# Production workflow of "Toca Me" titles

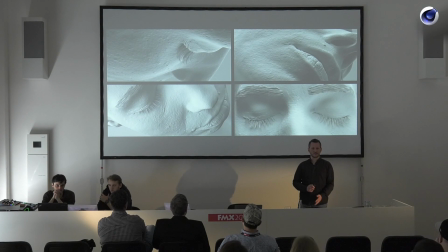[15:54]
I was nervous up until 2 minutes of the screening, not knowing if it's really gonna work out,
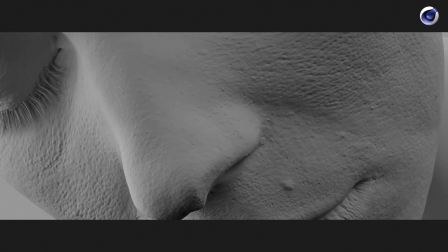[16:00]
but this gave us some good vibes to know, okay, this is where we want to go, and this looks kind of satisfying.
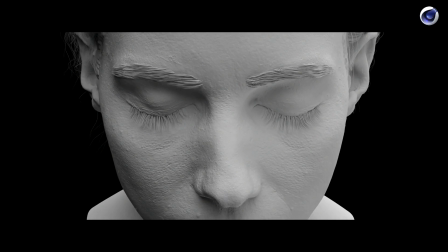[16:09]
Again, a few shots. None of this was used for the actual production.
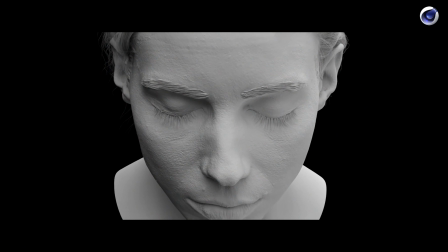[16:14]
It's just actually to see and to check how the model looks like. And this is the actual camera movement, because at the end, obviously, the girl wakes up, and this is the conclusion of this whole thing.
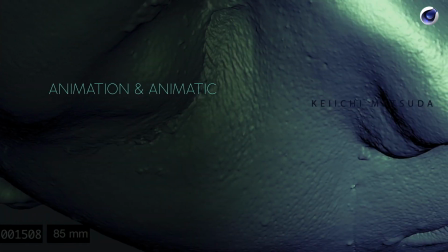[16:23]
Girl wakes up, conference starts, off we go. So the next step was doing an animation, or the animation part,
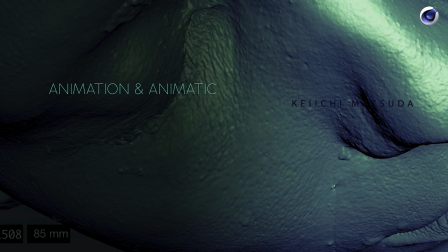[16:30]
and also use that as an animatic before even doing any projections or looks or anything, because the 2 music guys, Andi Thoma and Michael Farkisch,
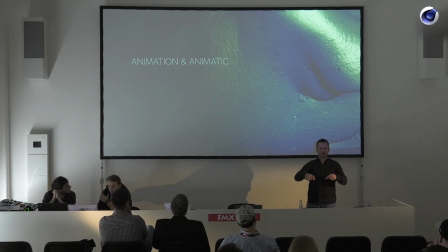[16:38]
who are incredibly talented, and actually 2 friends, and I kind of pulled them together for this project to work together to create the music and the beautiful score.
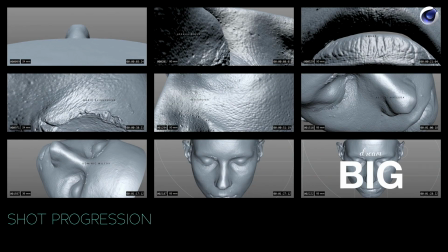[16:47]
They needed something to work with. They were like, Robert, so when can we start working the music? What do you want? I'm like, yeah, I don't know. It's gonna be, I don't know, maybe K-Pax kind of style. I don't know if you've seen the movie K-Pax. It's quite a nice movie. It has this mysterious sci-fi sound, but with a positive vibe,
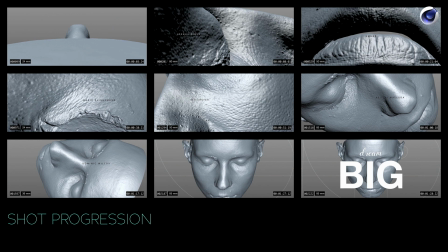[17:04]
so it's not too dark, because the images were pretty dark, so we wanted to have it balanced a little bit. So I gave them that as an inspiration.
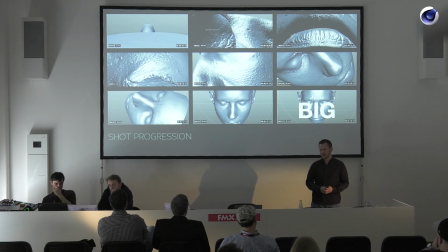[17:11]
They sent me some tracks back that I liked, that they created, and then actually when we were ready for the animatic, they started to do the score. And the way we approached this, we had a pretty solid plan of starting really, really close and moving out to the end. So as you can see, this is more or less the shot progression.
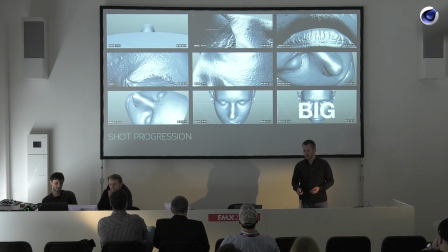[17:31]
So for the first one, you can see that here it's actually, hang on, let me go back one.
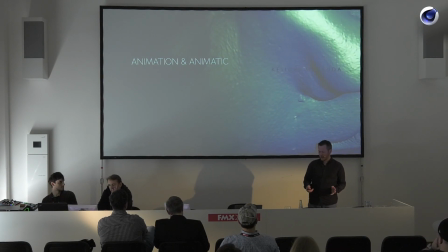[17:40]
For the first one, you can see that it's looking like I don't know, maybe a planner or something.
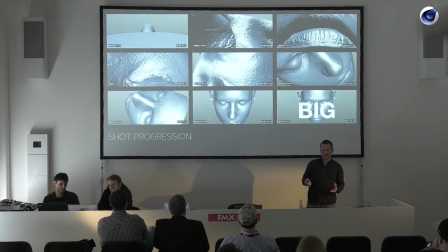[17:46]
So you can't really make out what it is. That was the goal.
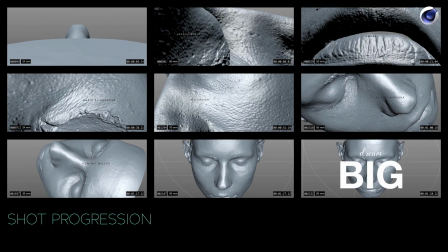[17:49]
And also for the second and for the third one, that's the same, because right here, for example, you will see the nose, but only after a while. So this looks like a horizon. This is actually the eyeball, but you can't really see it. You can see it here in this render that it's the lips,
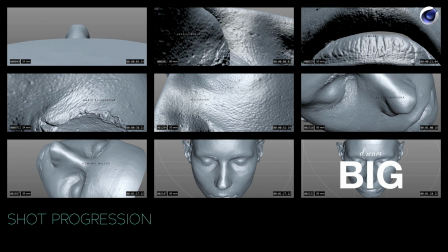[18:04]
but you cannot see it so much in the final. But the more and more we go outside and pull out, you will obviously see the reveal.
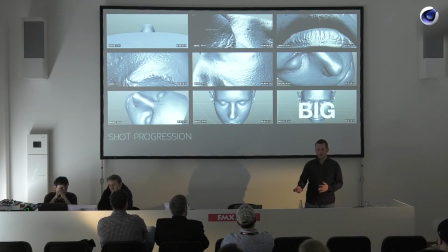[18:11]
And another thing was, I love photography, so I like to base everything around real depth of field effects and real focal length, so there's no fancy thing. I mean, I don't know who of you knows that you can in fact change the focal length in Cinema 4D from 36 millimeters.
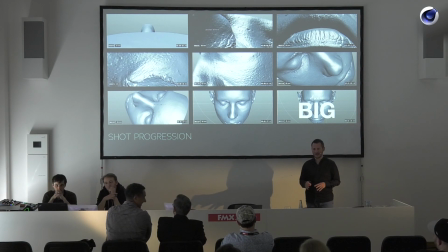[18:28]
You know, I think that's what most of people are using, and you go like, oh, hang on, this frame looks totally different if you have 85 millimeter. Why? Because, for example, if you watch closely, you should be able to see that for these shots, we use something like 85 millimeter, which is more like a classic focal length for a portrait shot.
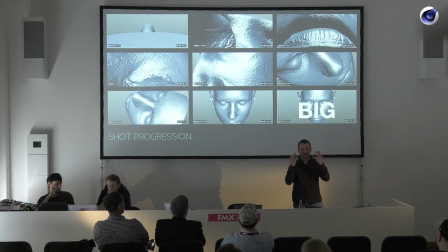[18:46]
If we would have used 35, her nose would be big as this. It would look not so good, believe me. So that's why we carefully chose the focal length for each shot and did all the animation.
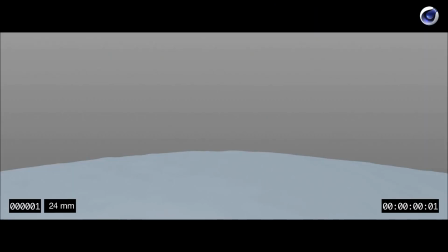[18:57]
And this is the rough animatic,
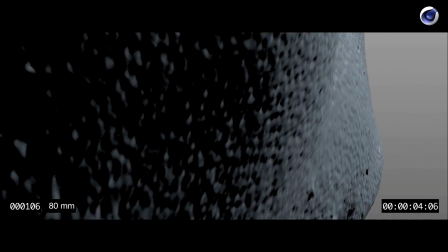[19:00]
really just rendered with a standard hardware render, so no effects, no look whatsoever, just camera movements.
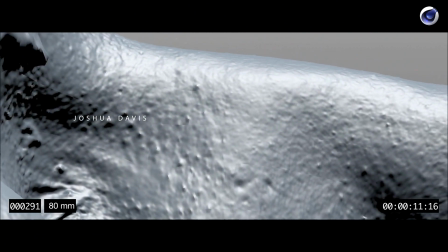[19:07]
And basically we used, we kind of looked, okay, where would the type be looking nicely in terms of composition and framing,
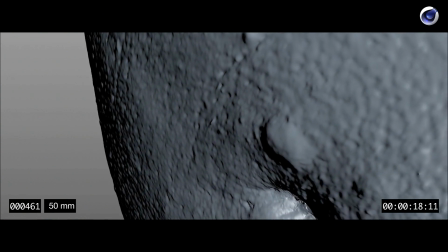[19:15]
and we also used some of the guides that you can activate in Cinema 4D.
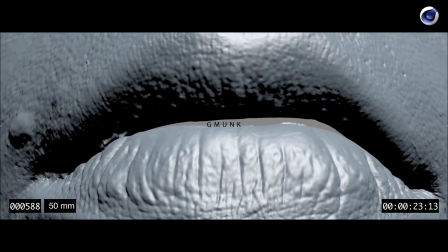[19:20]
I think you can see them somewhere. So you have the rule of thirds and the spiral,
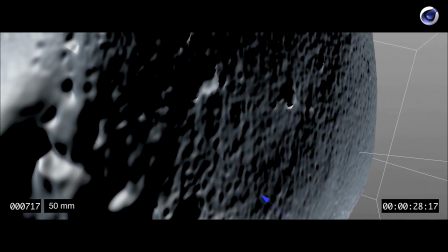[19:25]
so I kind of used that to more or less get a natural and beautiful looking composition into,
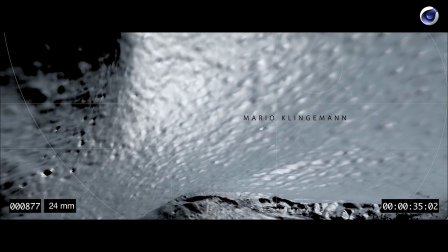[19:31]
there you can see it, into the shot. So wherever your eye wanders and looks, and we didn't worry about projection at this part at all.
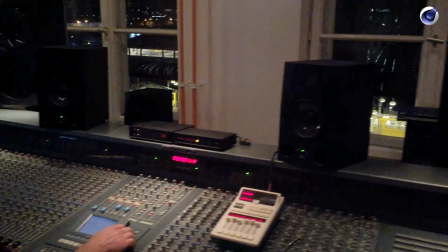[19:38]
But this basically has been then sent to the music guys, and then they instantly went crazy and they're like, oh yeah, it looks awesome.
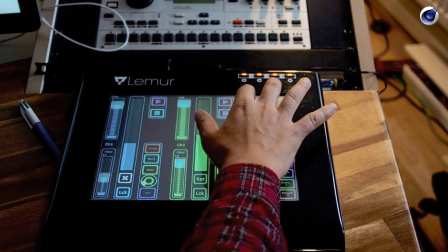[19:46]
I'm like, no, it's not finished yet. So, oh yeah, but it's a cool look, you know, we could work that, you know, could use this for a concert as visuals.
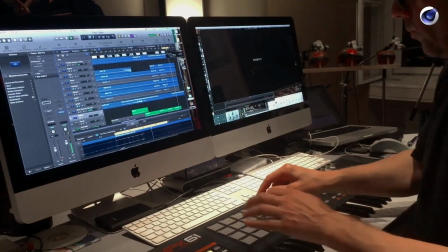[19:52]
And I'm like, yeah, but you know, we can make it look nicer. And just imagine. But they were just awesome.